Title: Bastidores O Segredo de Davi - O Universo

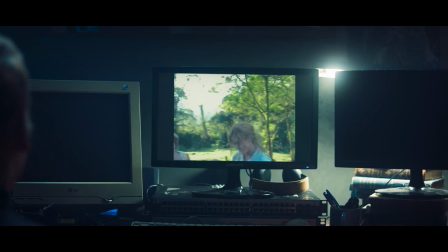0:00 A parte estética do filme sempre foi uma das prioridades pra mim. Eu sempre quis estrear na direção de um filme, com um filme que eu gostaria de assistir.
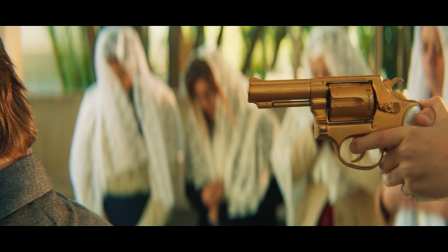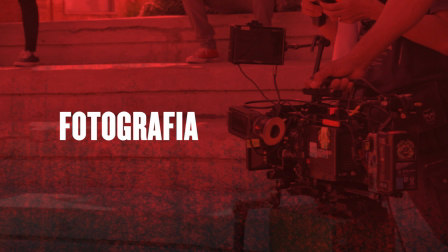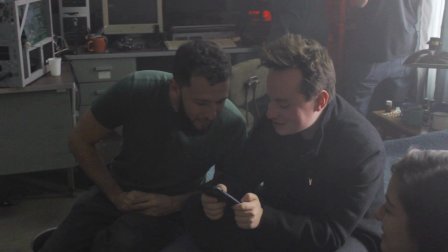0:17 A gente teve uma afinidade muito imediata, eu e o Diego, de referências e de personalidade, eu acho, assim, muito, talvez, bem parecidos em algumas coisas. Ele virou meu grande parceiro, a gente decupou o filme inteiro juntos.
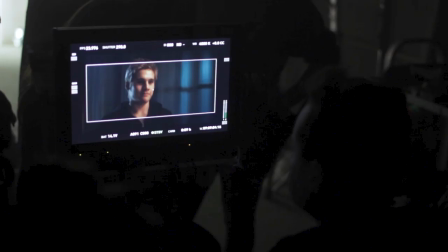0:31 A gente, ele me sugeriu muitas coisas de como filmar, como enquadrar, de movimento de câmera, de como iluminar.
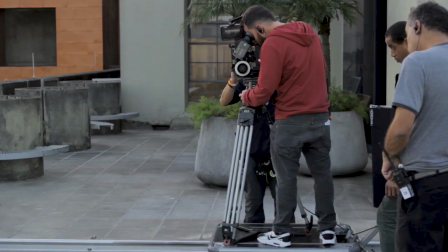0:37 Ajuda muito trabalhar com isso, com um diretor tão confiante do que quer. E a gente foi chegando nesse lugar, achando dúvidas, acertando, evoluindo.
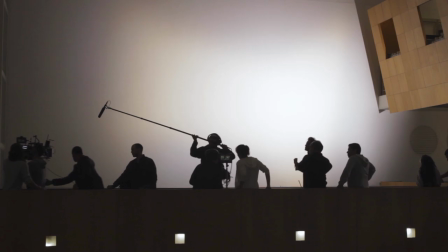0:45 Foi muito orgânico o processo. E o filme foi ganhando uma forma, ele foi ganhando um corpo.
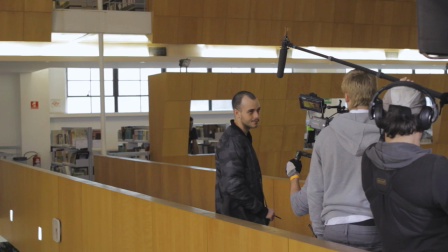0:50 E foi ficando muito mais interessante do que eu até tinha previsto. Eu acho que foi um grande encontro que a gente vai levar para próximos trabalhos, com certeza.
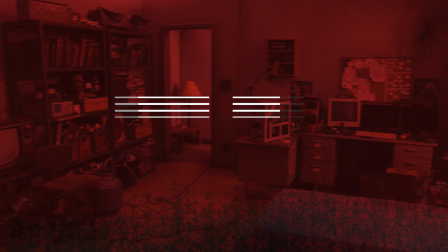A direção de arte e segredo de Davi tinha algumas particularidades. porque a gente tinha uma grande vontade de fazer o filme em estúdio, de ter um maior controle estético sobre o que acontecia. Enfim, o cenário, você tá lá pra isso, né? Você arranca uma parede, você enquadra de um jeito que você nunca enquadraria numa locação. As possibilidades são muito melhores, né?
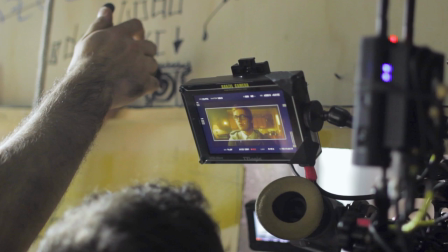1:24 Pra você filmar. Então, você acaba criando um universo que tem tudo a ver com o personagem.
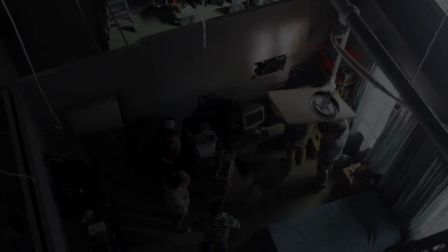1:30 Ele conta a história do personagem. É como se você visse toda a história dele ali no cenário que tá sendo mostrado. Você percebe no filme que ele é meio atemporal, assim, você não consegue dizer que época que ele é.
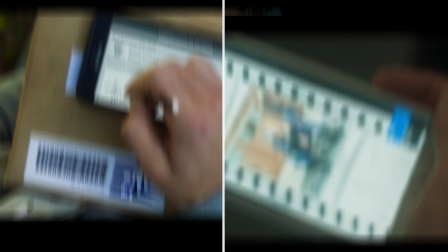1:43 Porque ele tem essa cara retrô, mas ao mesmo tempo você vê que eles têm gadgets, eles têm tablet, eles mexem no celular o tempo todo.
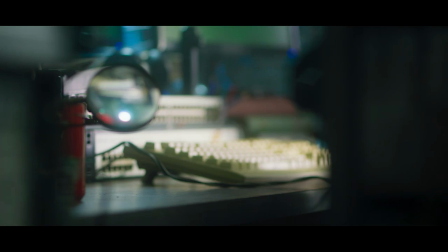1:50 E isso é uma coisa legal que dá uma certa confusão pra quem vê. Não confusão, mas é uma coisa que deixa essa certa dúvida, que é porque é isso.
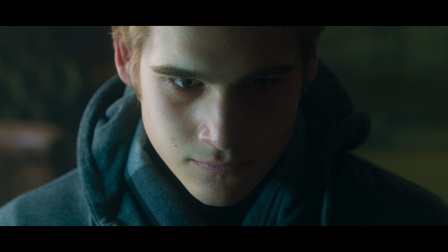1:58 Porque tem essa cara nos 80 e ao mesmo tempo você tem coisas super modernas.
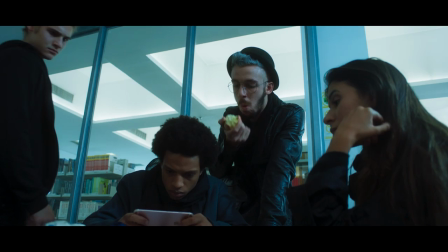2:04 Então tudo que aparece no filme, de marca, de tela, ele foi criado para o filme, foi criado pela direção de arte para o filme.
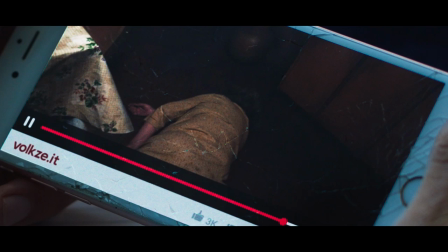2:12 O canal que eles usam para assistir os vídeos é criado para o filme, especialmente para o filme.
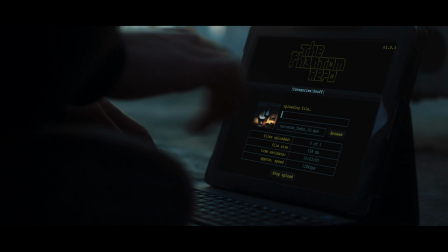2:19 A página da Deep Web que eles entram é criada para o filme.
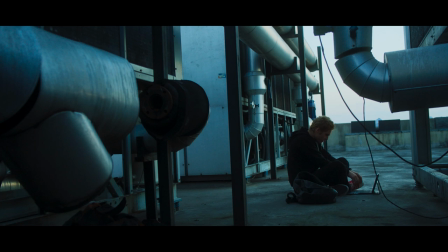2:23 Tudo, tudo que aparece realmente foi especialmente desenhado e criado para o filme. É um filme que eu recomendo, porque eu gostei de fazer, eu gostei de assistir.
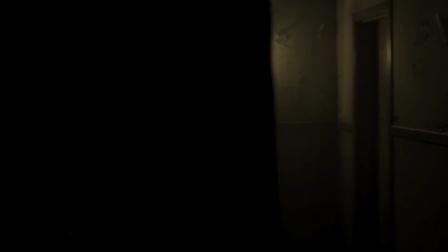2:33 É um filme diferente, é um filme legal, um filme jovem. É uma pegada bacana e com uma estética interessante.
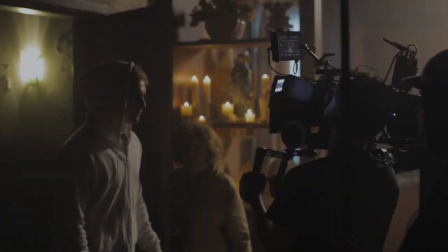2:39 Eu acho que vale super a pena.
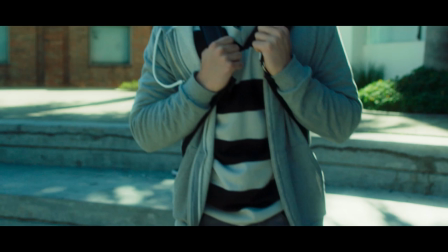2:45 Tinha um desafio nesse figurino que era como fazer o personagem do Davi e perder um pouco da inocência dele no decorrer do filme.
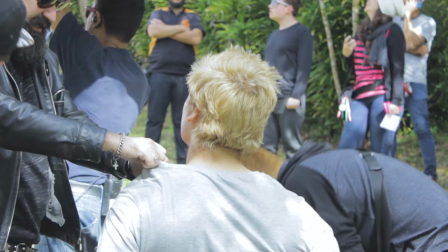2:53 E com o Paiuto foi incrível porque ele entendeu esse conceito,
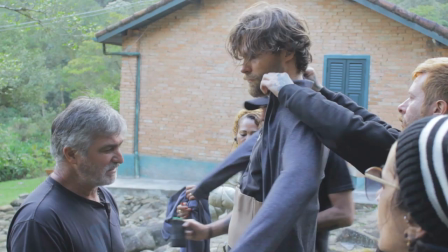2:58 ele quis fazer algo diferente e quis apostar num figurino que não fosse realista.
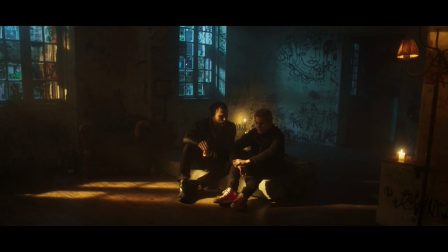3:04 Todo filme está em volta desse mundo do Davi, então a paleta do filme é bem neutra, é tudo muito escuro,
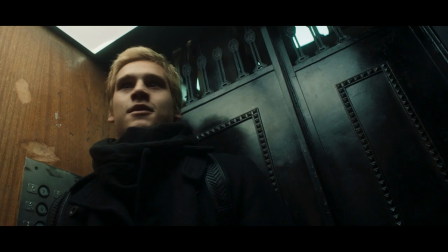3:10 é tudo muito invernal, então eles estão sempre cobertos, eles estão sempre de cachecol, e aí os outros personagens vêm seguindo um pouco essa linha dele, mas cada um com as suas características, né?
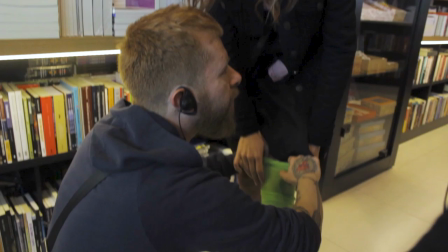3:21 O figurino do Renato Paiuto foi espetacular, foi um desafio e foi muito bem sucedido. É legal quando o ator também gosta do que ele está usando, ele se sente à vontade, sabe?
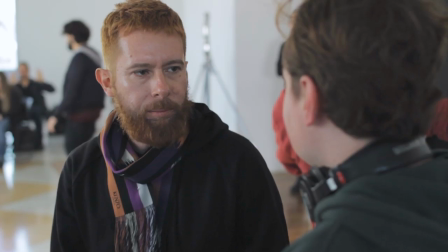3:33 E ele consegue entrar no personagem fácil, colocando a roupa.
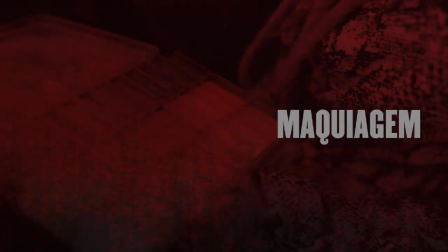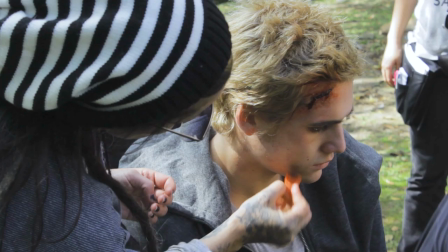3:41 A primeira frase que o Diego falou foi, eu adoro maquiagem e sei fazer maquiagem.
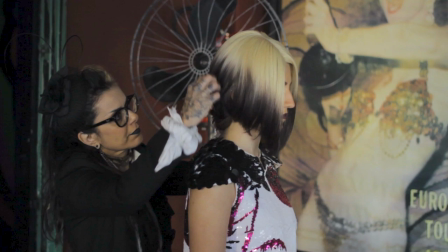3:47 Para mim isso já foi fantástico, já foi um passo à frente. Como a gente estava postando uma estética não convencional, a gente queria também que uma pessoa de caracterização trouxesse isso.
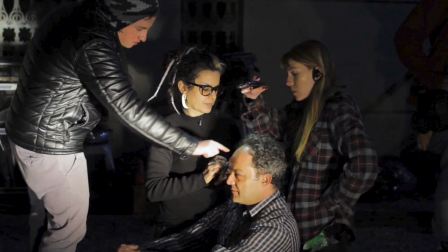3:56 E a Denise Borro, que é uma super maquiadora respeitada, topou o desafio e também assinou a parte de efeitos práticos do filme.